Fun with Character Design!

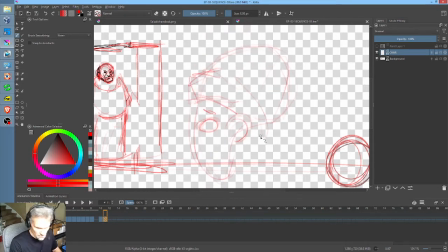4:15 Okay. And so there's this turban. And then we'll, whoopsie.
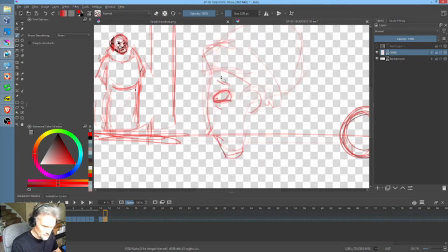4:32 And then put a little bit of a fear expression there on him. And then, of course, unlike Roger, this guy has a nose. And then a little bit of a mustache.
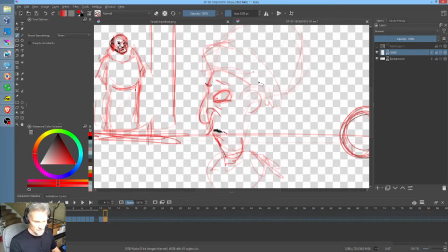4:50 And so now he's going to have some interactions, as I say, with Golik. So anyway, this is a short video just to show you how, um, as cartoonists and fledgling artists or animators,
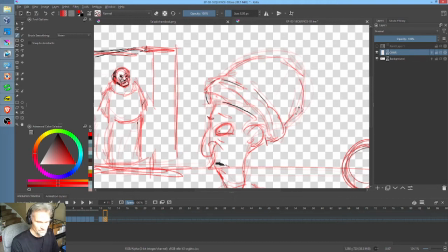5:07 we sometimes I think we extol the virtues of originality a little too much, especially when, let me put it this way, the people who talk too much about making sure everything they do is original usually are not the most talented people in the room, actually.
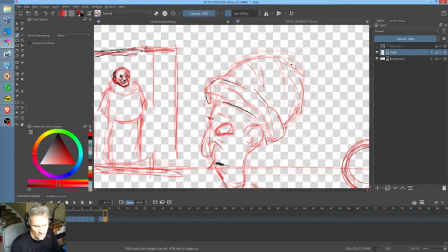5:27 Hate to say that, but it's true. And we stand on the shoulders of giants. So in the case of this guy really doesn't look anything like Roger. In fact, if you look at
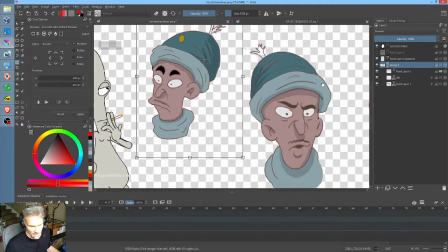5:43 his color setup, and this is actually, you can see it right here.
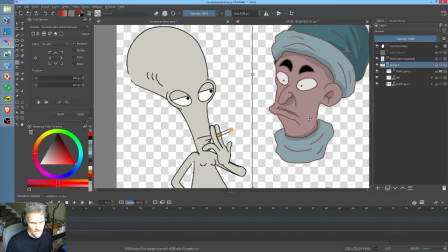5:48 This is Roger from American Dad, and then this is my character. So clearly it is an homage, but it's not a copy.
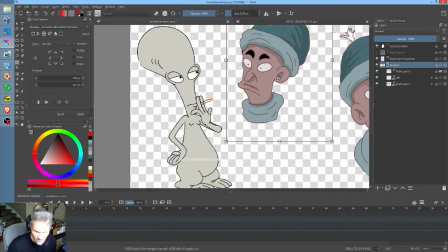5:55 It's not any kind of copyright violation or anything like that.
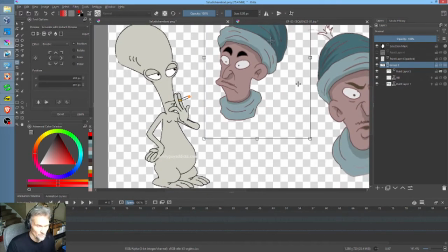5:59 It's just, and it's intended in the right spirit, which is, I like the character of Roger, and so I thought it would be fun to sort of hide Roger in my show.
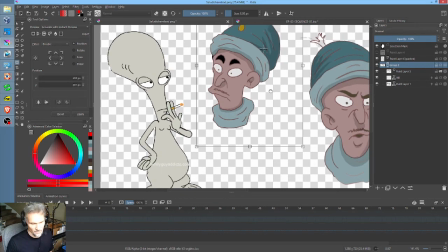6:09 And he's an incidental character who appears in this episode, and he may come back,
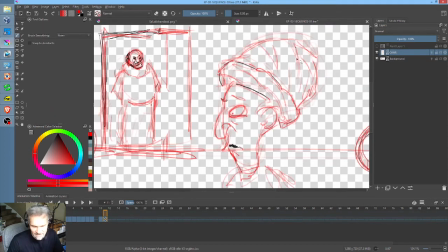6:14 I suppose, in another, but the idea is that he is just sort of a one-shot deal type of character.
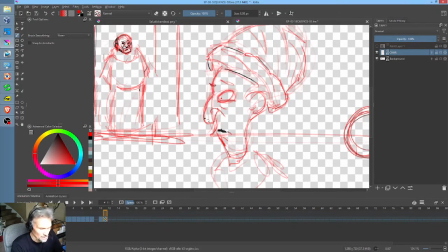6:19 So I just thought it'd be fun, especially because I'm trying to up the humor element in Salt and Light a little bit, and one of the ways I wanted to do that was introducing characters that I really feel like I can have fun with,
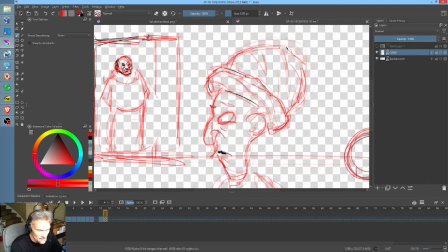6:32 kind of on all levels, visually and with the voices, obviously with the dialogue and whatnot.
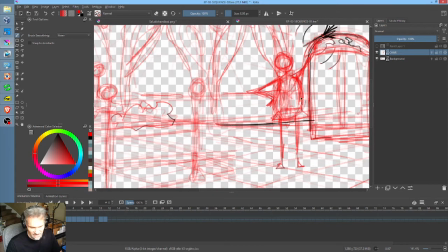6:39 As you can see, his body language, he's kind of a tubby guy, but with really thin chicken legs.
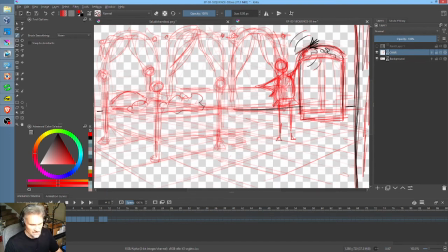6:46 So the way the scene begins is he's kind of going, dust, dust, dust, dust, dust. Oh, dust, dust, dust down here. And what do I think? Oh, what about over there? Oh my goodness. Oh, Golik, Golik, Golik.
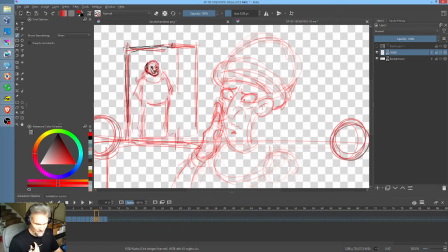7:05 You are a messy boy. And then Golik shows up. And then, okay, so that's where we're at. So anyway, that's nice. That's less than an 8-minute video, and I thought you guys would find that kind of fun. The main takeaway here is that
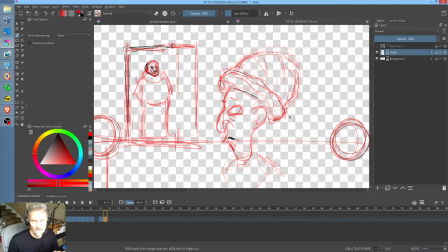7:22 starting with characters that you like and then building off them and getting them away from them enough to make them original is absolutely valid and can be a lot of fun. And so why reinvent the wheel? Why not have fun with the wheel?
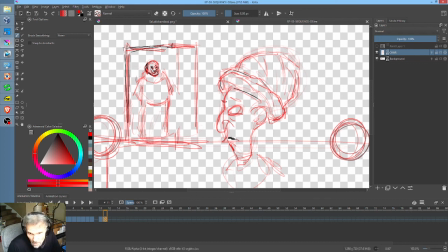7:38 Okay, so that's it for now. As you guys know, there will be more later.